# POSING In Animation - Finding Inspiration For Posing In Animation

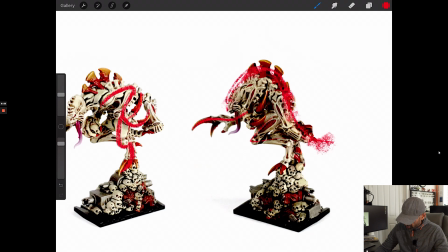495s
And then the foot here as well, but with the foot you can see the claws coming out there.
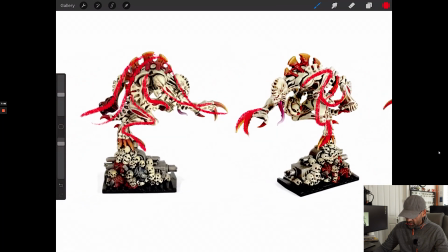499s
So again, it looks complicated, but when you break it down, it's really simple the way they've done that.
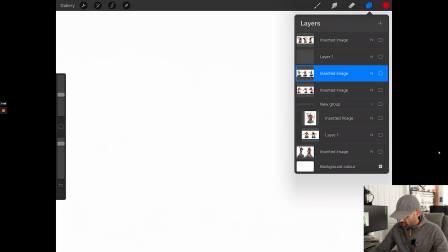508s
And then if we move on to the next one, let's move on to this pose. So this is the miniature I was showing you at the beginning of the video.
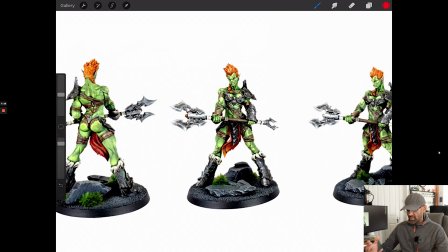516s
Now this is one that you could have as maybe, you could have it as an idle, you could have it as a combat pose as well. You could have it a bit more ready, a bit more down in a combat pose. But again, we're going through the same stuff.
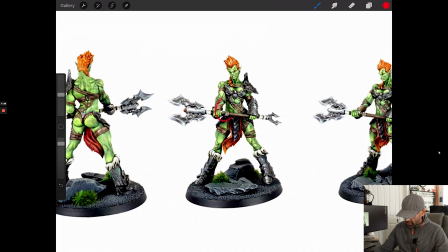530s
When we look at the overall character, again, look at those negative spaces, which makes all the difference. Little one there, that separates the cloth from the leg, the muscles. And of course, you've got the base and the negative space right there.
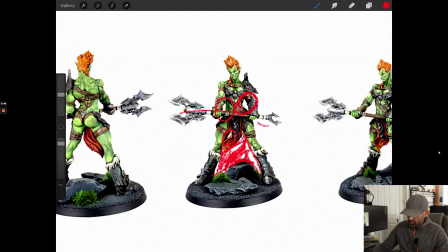546s
Again, beautiful use of the positive. You've got this weapon here, but you're using, it's so clear you're using the positive space. You're making these rigid geometric shapes. So you know there's a weapon there.
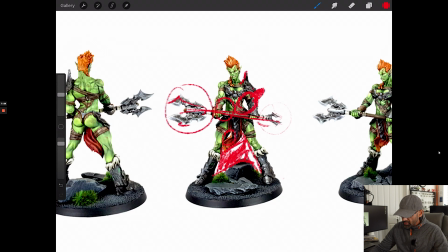559s
Again, there's a rigid shape here with the armor. And then overall, if I just undo this, overall, if you look at, so if we look at this head, it's like this, right?
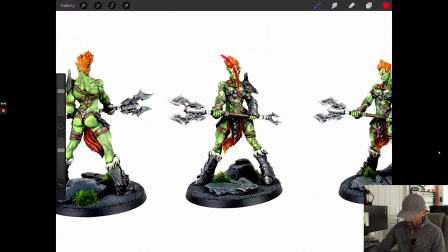578s
So it's going like, if I can get this pen to work, let me just try and change this pen. we got the head coming like this, and then it's going like this, yeah?
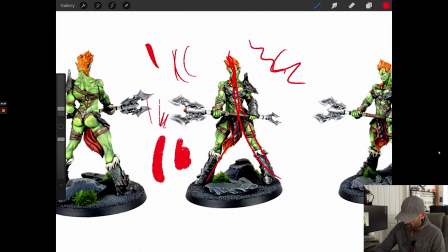593s
So it could even be the spine is going like this way. You can see it's going up like that, but then the head is coming like that. And then you can see the flow of the legs coming out.
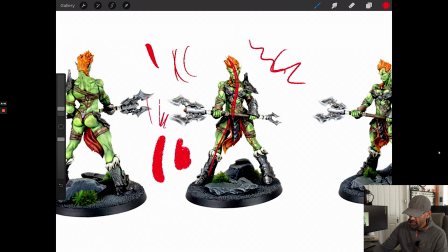606s
So the overall shape you're getting here is a triangle shape, right? So when you look at the overall shape of the character, so that's the main kind of focal, the triangle shape.
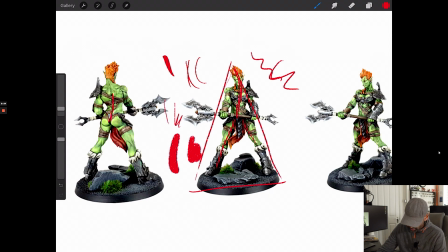619s
Again, here as well, if you look at the spine shape at the back, it's going like that, right? So you could follow that line down like that. You could follow it like that. So that's the main kind of line going that way, flowing that way. Again, triangle shape, clear silhouette, silhouettes here.
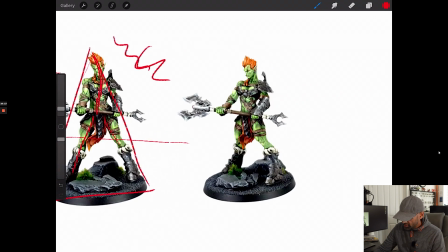638s
And if we look at the 3/4 view, very clear as well. Negative space there, obviously there as well. Lovely positive space use there. And then here as well, the line is coming, is kind of going like that, right?
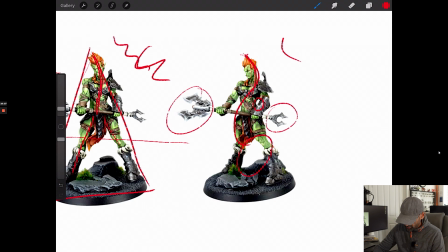653s
So it's kind of, this pen works properly, there. It's kind of going like that. So it's going flowing, and then you've got the cloth, so it's flowing, and then there's the cloth as well.
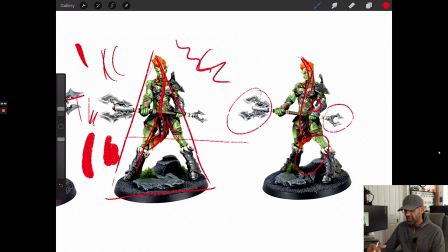667s
So you're taking into account all the other clothing, and you're trying to make that like part of the pose as well.
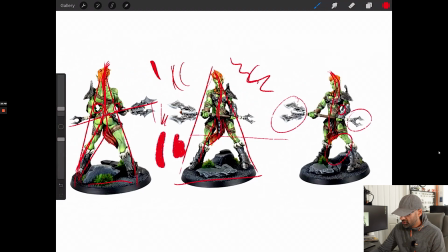674s
So great pose there that you can use for idol, combat idol, what have you.
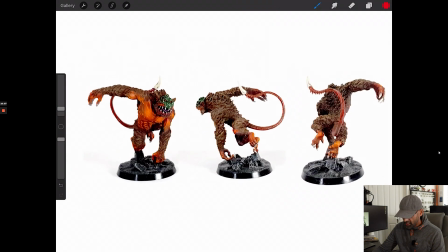681s
And let's check out this other one here. So this is like an animated kind of leaping pose happening.
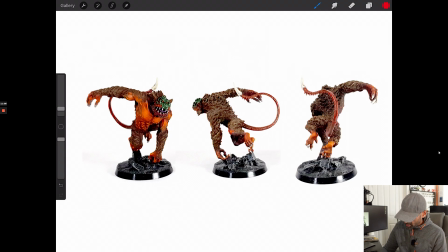690s
So if you look at the flow of this, so if you look at the middle view, it's going like that, and even the tail is following that flow. And then you've got a flow which is coming in the arms like this, and then you've got the legs. So you've got that leaping forward there, the energy is going forward.
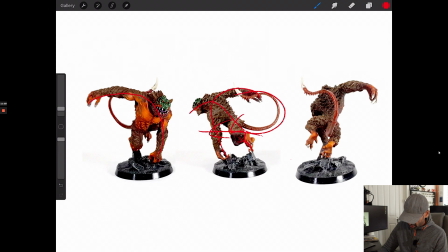709s
Here as well, the front view, you've got like a general rounded, and then the abs here. You can see they're turning and they're twisting like that. And then you've got the classic C shape, which is for the weight.
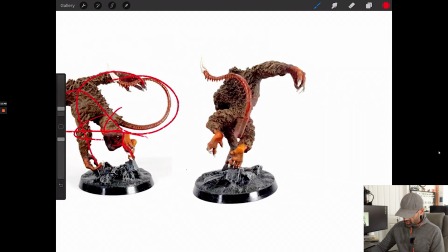726s
So if we look here, classic here. So you've got that shape because the weight is that way on the character, right? And then you've got this flow coming through here and following all the way through the fingertips.